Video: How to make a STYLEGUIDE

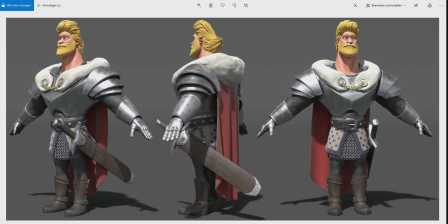So, for example, the face you see, this iris here, is penetrating the upper and the lower eyelid, which makes him, gives him this kind of tired look, which seems to be baked into his face. The hair, it's a little bit, the curvature doesn't seem to be really decided.
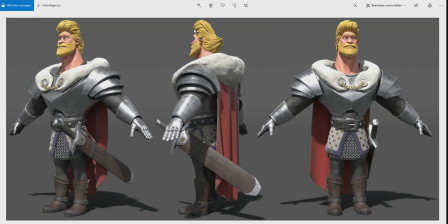It seems a little bit like random strands of clay without having this kind of clear shape language, like I indicated in the design document. And also, if you look at this geometry that is indicating a curve that's wrapping around his neck, it's really lumpy.
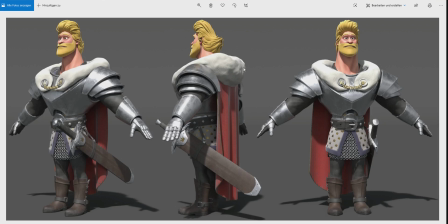There's not a clear curve going on anywhere here. And this is something that I would love to see rework maybe a little bit. And lastly, we remember this example with the house and the concave and convex and straight lines alternating.
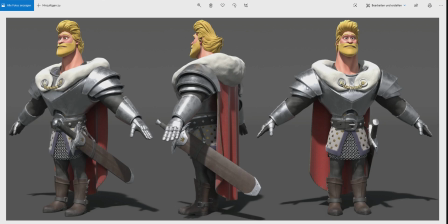If you look at the frontal view of his shoulder pauldrons here, you have like a straight, a straight, and another straight. So there's another piece of potential where we could possibly generate some more visual contrasting by just like alternating the contours between curved and straight lines.
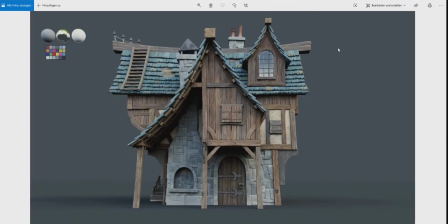lantern i will not go over everything again great asset right here this is also cool
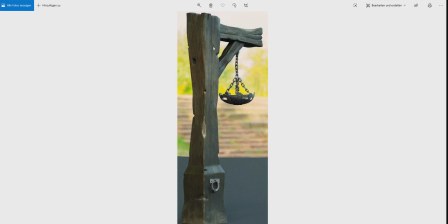like the chip edges of this one here no straight lines just be like lettuce formed a little bit very cool asset
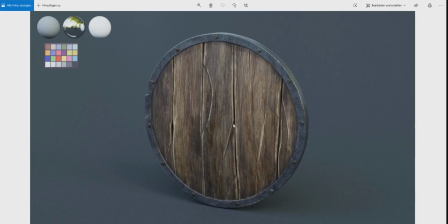this one i also love it um this one here feel the edge is a little bit too
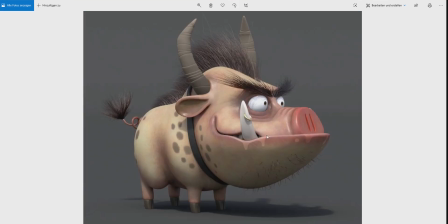thin those rivets this is a little realistic pick also a great character love him
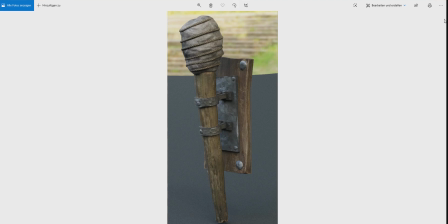um and there you go cool so um i
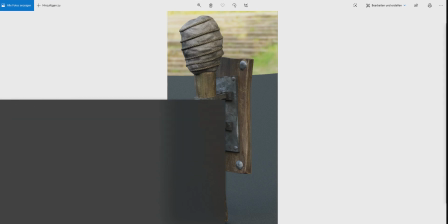hope this was um this was interesting for you and um you learned
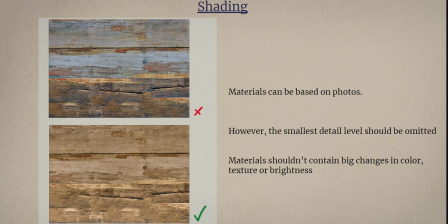something and i hope you're also okay if this wasn't another blender video um i hopefully gonna go back to this content but in the meantime maybe you found this enjoyable as well i sure did and um yeah hope to see you guys next time. Bye.